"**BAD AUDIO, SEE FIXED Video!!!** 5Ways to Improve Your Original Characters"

Hello there, Internet! This is Ando's Art Tips, and I am, of course, Ando.
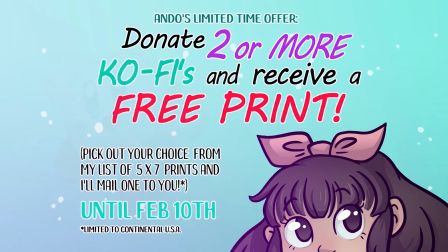Before we kick everything off, I have a quick announcement. I recently started a coffee account and am currently having a promotion where any donations of 2 or more coffees to me will get you a free 5x7-inch art print of your choice from a list of over 40 options.
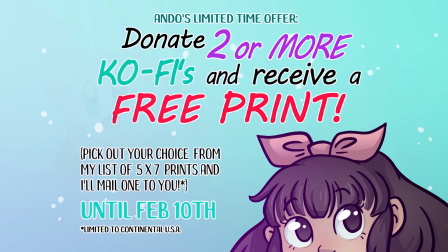Oh! I'd really appreciate the support, but even if you can't donate, please check out my social media where I post all of my personal art and updates on things nobody gives a crap about, like whether or not my sandwich was any good. Anyways, on to the show. Well, it has been a while since I made my by far most popular video, which was all about what to avoid when creating an original character.
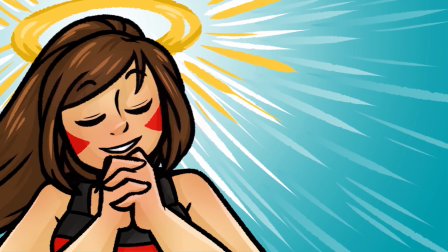So how about we flip that concept on its head? This is my top 5 things that can save an OC, in no particular order.
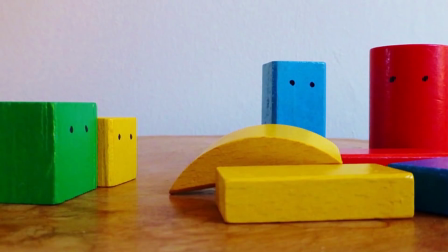Let's go! Number 1. Shape language.
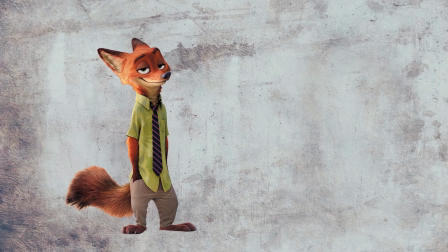When designing a character, one thing that tends to get overlooked by the general audience is their structure.
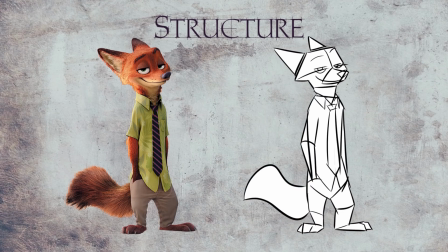What parts make up the whole, so to speak? To the untrained eye, a viewer might look at a character without context and come up with an opinion about what the character is like. But if you press them farther and asked why they thought that, they might say things like, they look nice, or tired, or angry, but not really quite lay their finger on it. However, there's a lot to unpack in character design, especially if it's done well. One of the best ways to get the audience to associate certain characteristics to a character is to use shape language in the process of structuring them. But what exactly is shape language?
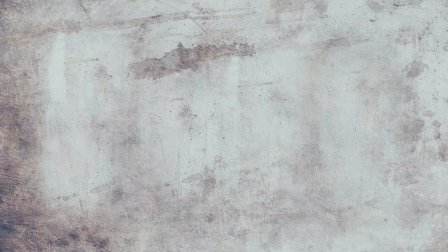Well, to grossly simplify it, it really boils down to 3 basic shapes: circles, squares, and triangles.
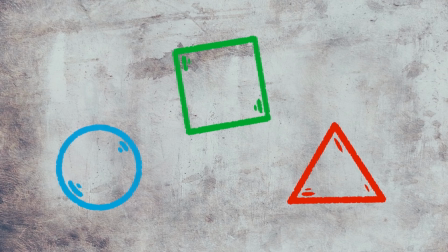It's normally rare to find a character that is made up of only one of these shapes, but using a majority of one type in a character design can help get certain reactions from the audience.
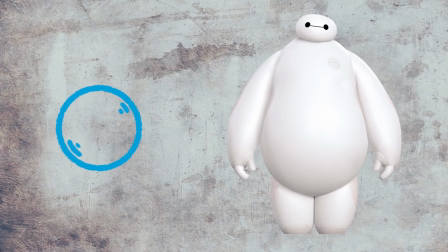If you used mostly circles, for example, they can give off a soft and unthreatening vibe.
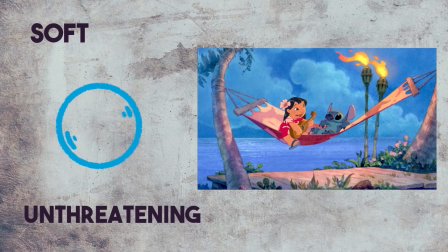Characters that utilize circles are often cute, friendly, or young.
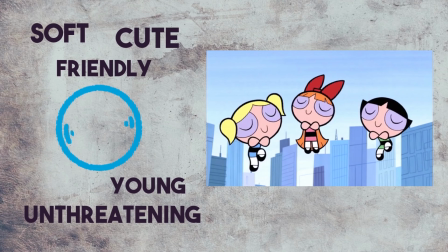Protagonists often exhibit round shapes because the audience is drawn to this shape, and in return will be drawn to the character.
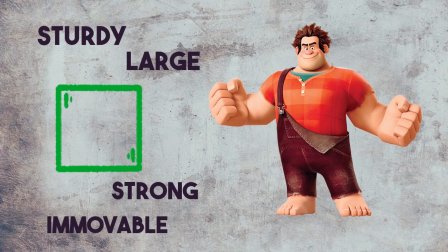Squares are sturdy. They give off strong, large, and immovable vibes, and often muscular and heavy characters will show square traits.
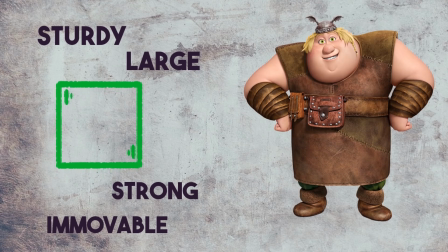That also gives the impression of a stable, level-headed, and reliable character as well.
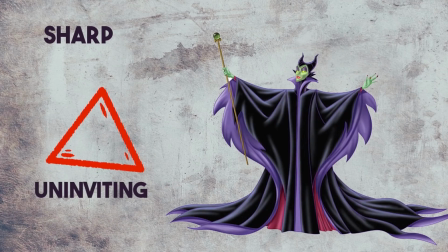Finally, we have triangles. These are sharp and uninviting. They may give threatening, active, or untouchable vibes from a character.
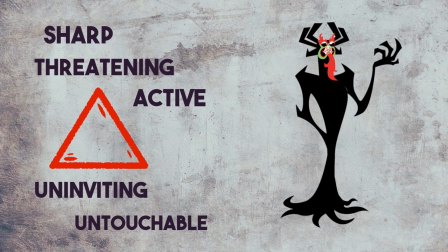They are often used in antagonists, rivals, and cunning characters. Use shape language to your advantage when designing a character,
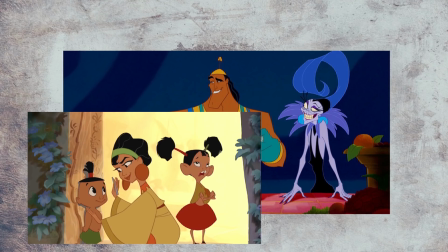and you can help give the audience visual cues to help lead them to a good first impression on what the character is like.
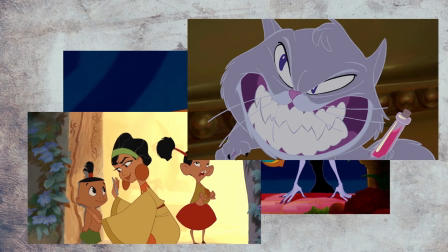However, there are also plenty of ways you can use shape language to subvert the audience's expectations for some really fun effects.
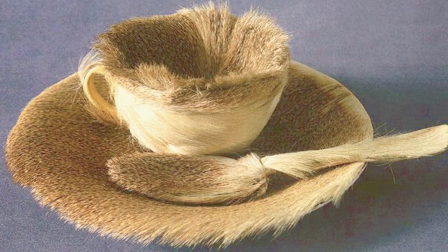Speaking of which, Number 2. Subverting expectations. Characters that subvert expectation can be really compelling, and depending on how their subversion is built up,
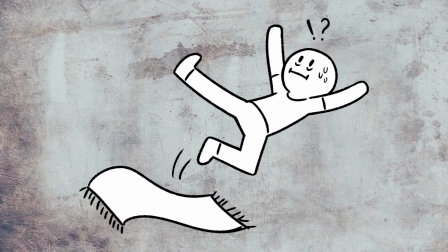they can create a strong impression when the audience has the proverbial rug pulled out from under them.
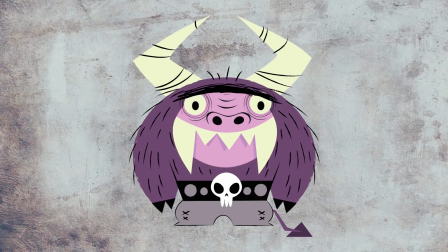Eduardo's appearance is not at all reflective of his friendly and childlike personality.
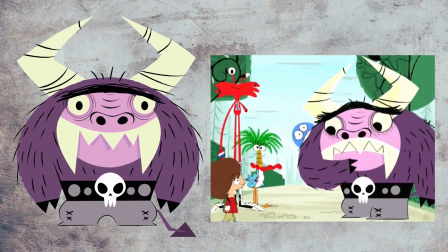He has large, pointy teeth and horns, yet he is also easily scared and a bit of a crybaby. That subversion of expectation makes him a really unique and interesting character.
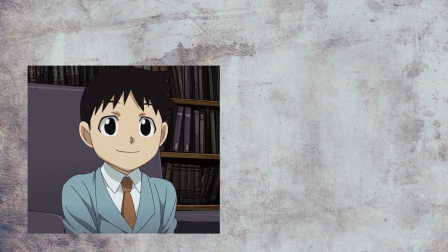Another example is Salim Bradley from Fullmetal Alchemist Brotherhood. His character is built up and portrayed as a small, excitable child.
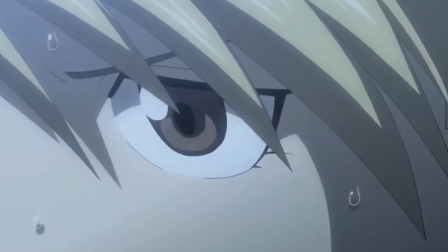However, when it is revealed that he himself is actually one of the show's villains, it is a genuinely shocking moment for the audience.
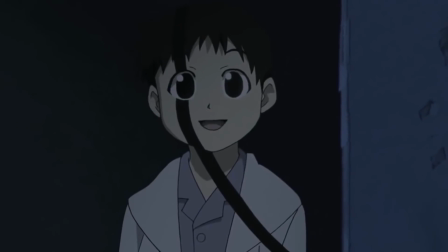The subversion of expectations for Salim is not only an aspect of his character,
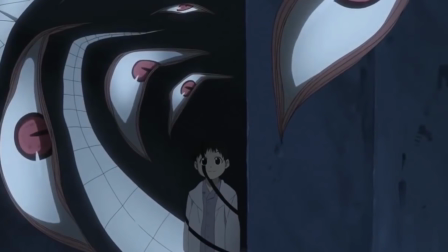but is also a huge reveal, one that impacts the story greatly.